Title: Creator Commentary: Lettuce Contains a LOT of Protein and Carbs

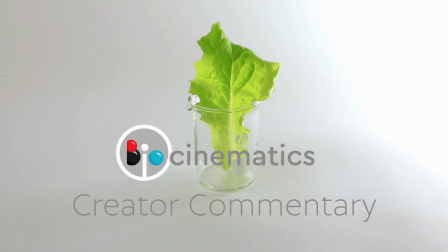0s
Hi, Stuart here with a creator commentary on the making of Lettuce Contains a Lot of Protein and Carbs. So I'll be talking over the video here, playing and pausing and explaining some of the process behind the scenes and how this video was created.
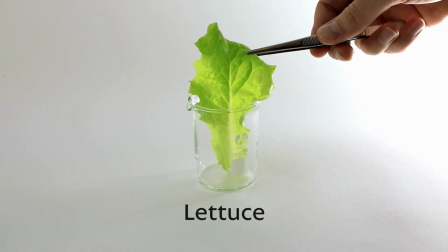15s This is lettuce.
So after the video Carbon-Based Life Forms,
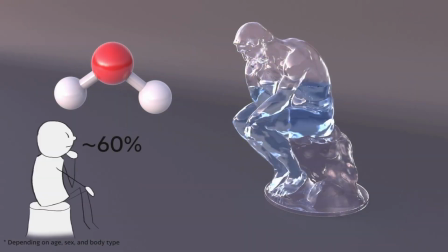21s
I had the idea pretty much straight away to talk about the different macromolecules
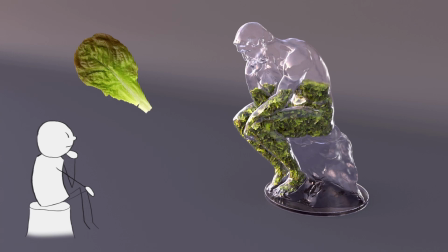25s
in the context of food. how everything you eat has all macromolecules in it,
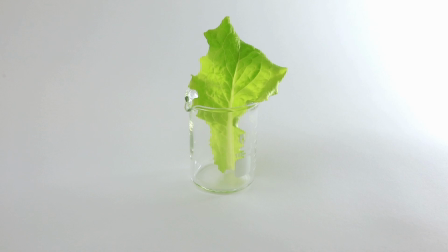30s
even something that basically seems just like water and fiber. So I'll just pause here.
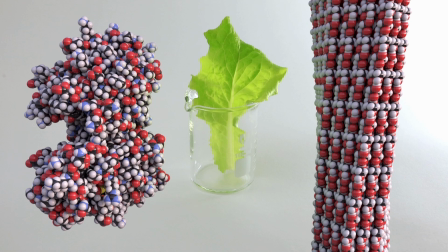37s
So the genesis of this video and the script for it I wrote way back in summer 2019. And I've basically been working on this video off and on for the last two years essentially. Mostly off, sometimes on. But just to give you a little bit of behind the scenes, I recorded this little intro bit.
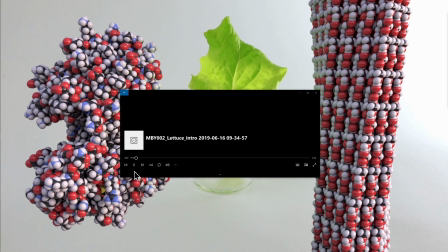54s
Here I'll play some of it. this is lettuce so much to it is there mostly water why am i breathing so hard you're mostly water
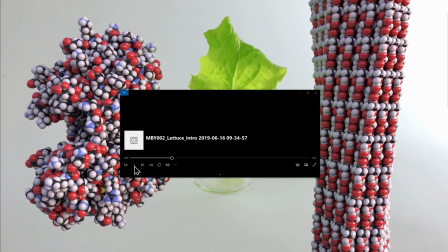70s
last video we talked about how talking into my phone despite being mostly water the important molecules okay well let's skip ahead today we're going to look at whether
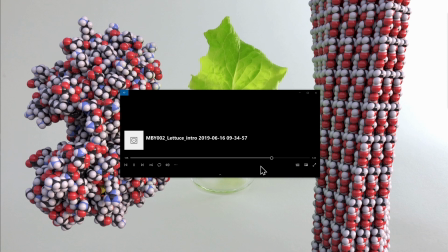84s
lettuce has protein in it so protein was the original
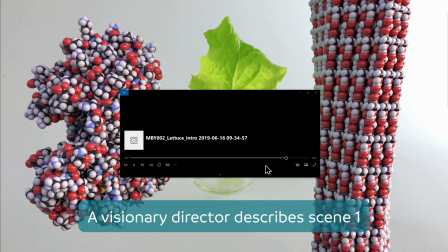92s
idea have have a piece of lettuce in a light box and poke
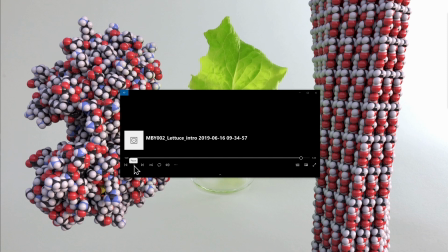100s
it yep that's basically what
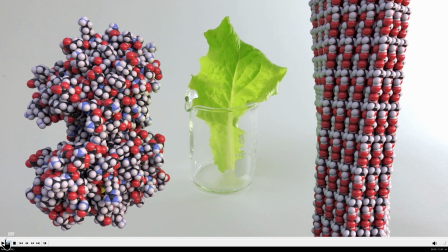105s
uh what i did there's a piece of lettuce this is lettuce
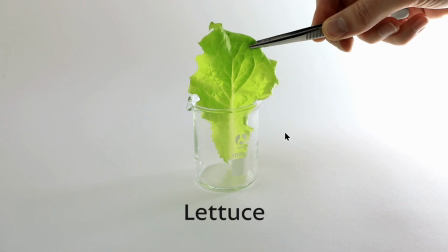110s
and there's not much to it is there okay so the reason i was i was breathing hard i'm pretty sure i just was exercising and that brings up a good point that when i'm exercising or like having a shower or something like that those are good times to come up with good ideas but the problem is then you have to like figure out a way
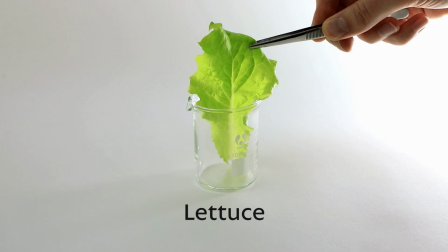128s
to document those while the ideas are still fresh and i'll lose them right away so i do lose a lot of ideas because i'll have this long meandering stream of consciousness thought process and then afterwards when i'm like
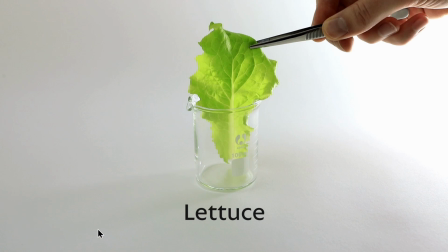141s
what was i really trying to say because i'll think of the wording of the language that i want to use so anyways it's mostly water
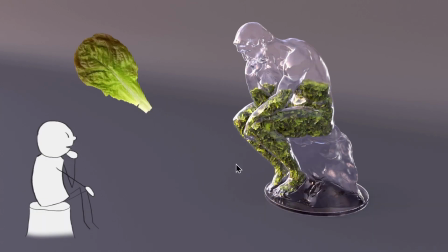148s
you're mostly water are you mostly lettuce so this here this i mean this is just a visual gag is a little bit of part of the hook in the video um but i wanted to to do it justice to make it like an actual visual gag so from the previous video the carbon-based
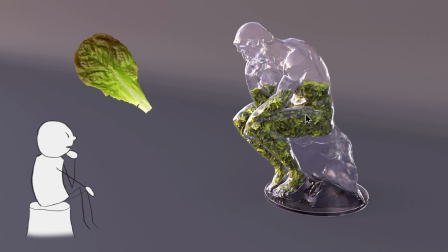166s
life form one if you haven't seen it this this thinker sculpture was a visual meta metaphor for what humans are made of so i filled it with atoms i filled it with water uh like we just saw and filled it with carbon so here i'm filling it with lettuce and in making this
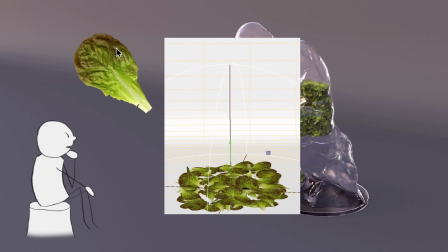181s
i thought i was going to have to do something really complicated by simulating the lettuce here as like kind of cloth cloth simulations have it fall down inside the statue in this hollow statue and get it all smunched up in the legs here and it sounded like a nightmare turns out i i
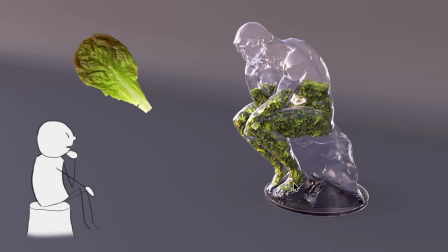198s
was just able to scatter points inside the volume inside the the statue
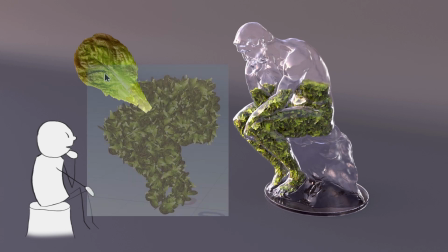203s
and copy randomly oriented pieces of lettuce basically little
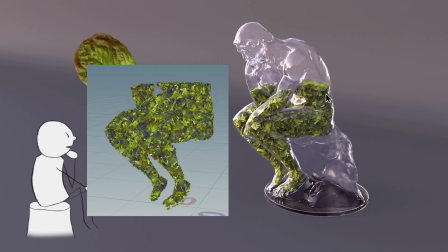209s
flat cards and chopped off the bits where they were sticking out the outside and
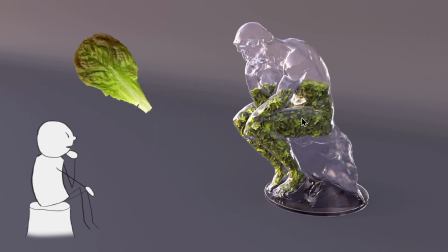214s
rendered it so all the lettuce is just flat planes that are intersecting with each other but the thing is you don't really see that it actually looked kind of convincing as a bunch of lettuce so job done there no that's not
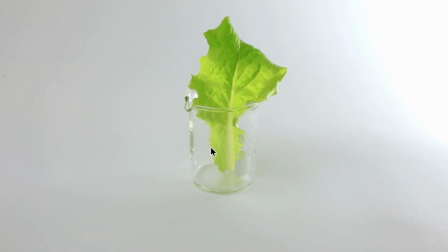227s
how that works aside from water did you know that lettuce is crammed full of protein and carbs
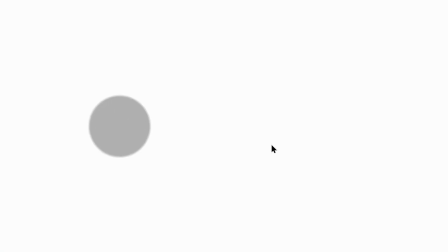237s
yes yes maybe let's find out okay so that was my attempt at visual humor i wanted to zoom into the lettuce to find
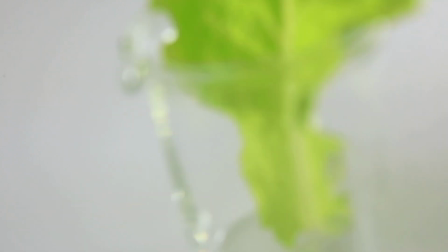246s
out what's inside it but I just grabbed the tripod and pushed it up the push the camera towards the lettuce so it makes me laugh even if nobody else does
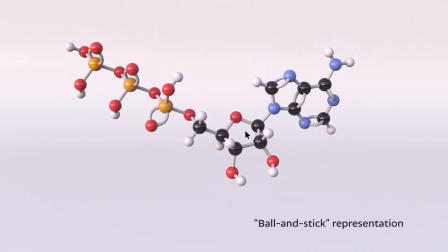254s
that's fine alright let's skip ahead but when they're tightly stuck together with these bonds so this is one of the hardest parts of the storytelling
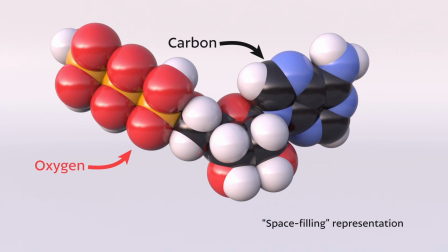263s
process for me if somebody is coming to the video with very little biochemistry or biology knowledge I want them to be able to follow the video. So ideally they would watch another video where I introduce a topic more fully, like in this example, the carbon-based life form video, but I can't assume that everybody will do that.
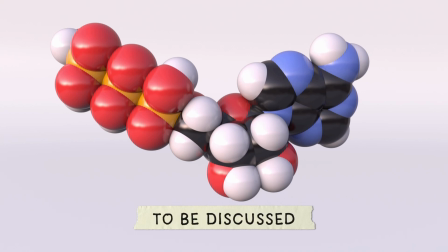281s
So somehow I need to get people up to speed relatively quickly so that they can follow the contents in the current video,
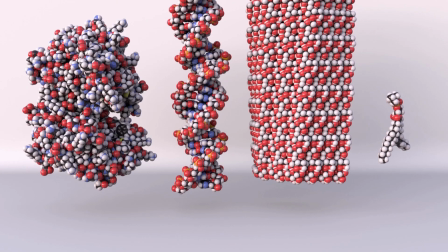290s
but without being condescending or going too fast.
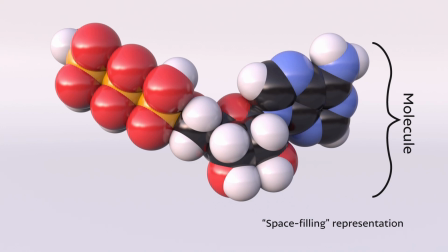294s
And so going back here, I also think it's pretty common for people to get confused between what an atom is what a molecule is a picture of an atom a picture of a molecule i really wanted to hammer that home because that's a really key foundational concept and for people who don't have
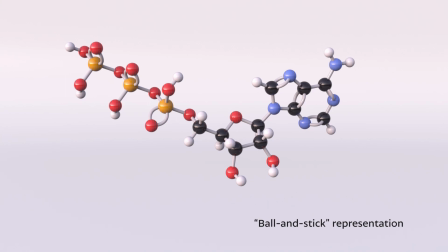312s
what some people call visual literacy the idea that you when you can look at an image of something and you have an intuition of what that kind of science concept is being shown in the image like continuing to to get people more familiar with those ideas um that's important so yeah this is
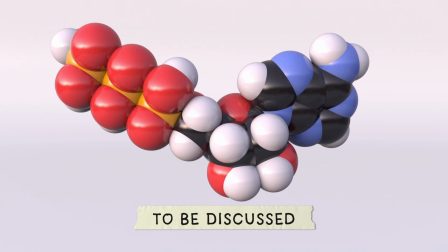327s
atp to be discussed I I do want to do a video about ATP. I don't know when that'll happen. Hopefully within the next year, but who knows? We'll see. No promises. Just skipping ahead here.
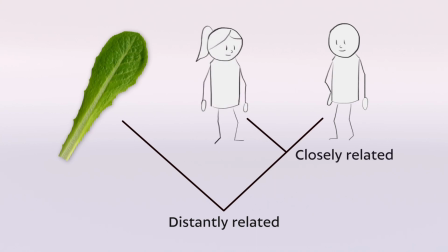339s
Yeah, so I managed to cram an introduction to phylogenetic trees into this video. Look at me go. This is by far the densest video that I've ever made in terms of concepts and like number of ideas introduced.
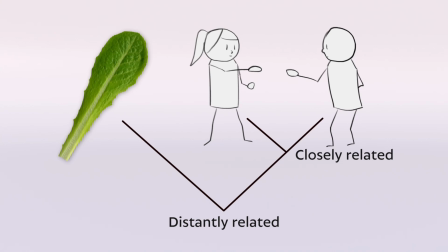351s
But I also don't think that it, well, I hope it doesn't overwhelm. at least you can watch it and glean some of the most important bits and not feel totally lost and i also feel like it hangs together as a cohesive whole despite having so many different things in it so that's something
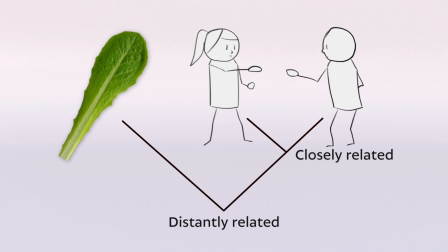367s
that i'm i i feel pretty proud about the video from my perspective does a pretty good job of being a cohesive whole while also like kind of a fire hose of information if you really want to dig into it and watch it multiple times i don't know if anybody caught the um spider-man
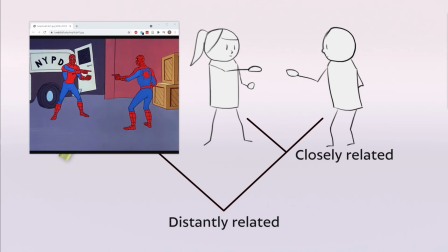385s
pointing meme uh again i put some jokes in for myself
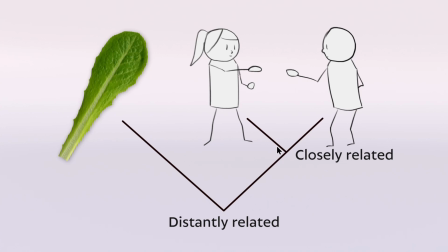391s
as much as anybody else whatever relatives they probably look pretty complex
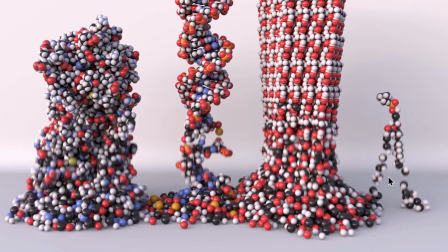398s
right let's break it down no not not into individual atoms so
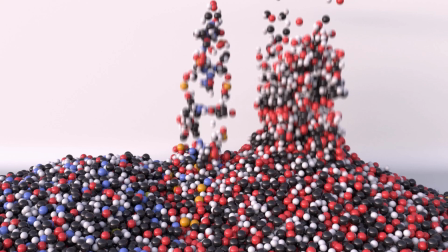404s
i think this is a pretty cool shot it wasn't too complicated to simulate rigid body destruction is pretty commonplace
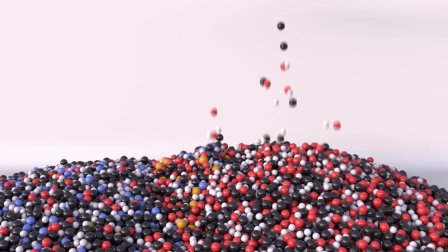410s
in computer simulation so yeah there's a lot of people doing pretty similar things.
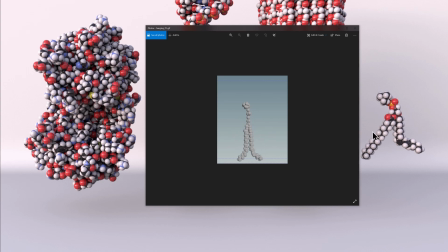415s
And this was a funny early test of me trying to get that breakdown working. So there's the phospholipid that's like sagging but not falling apart and then it just goes crazy.
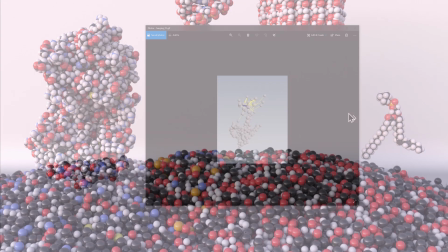425s
Who knows why? But I got it working. I do think this kind of reassembly is kind of a nice touch.
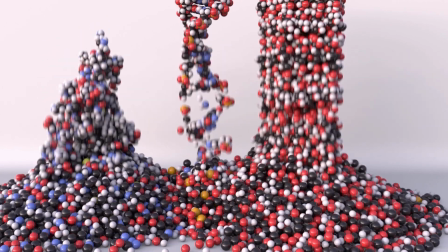433s
It's pretty cool. It's all one continuous simulation. But actually the thing I'm most proud about in this shot is actually the foley.
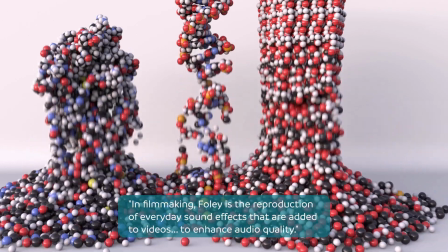442s
I bet you didn't think about it too hard, but I mean obviously computer simulations don't produce audio by default,
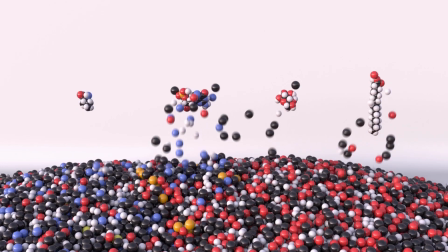448s
so I generated the sound by using plastic
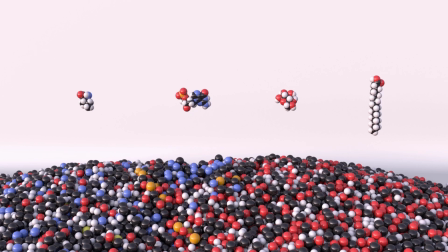455s
beads and that's definitely the best foley work I've done, at least in my opinion.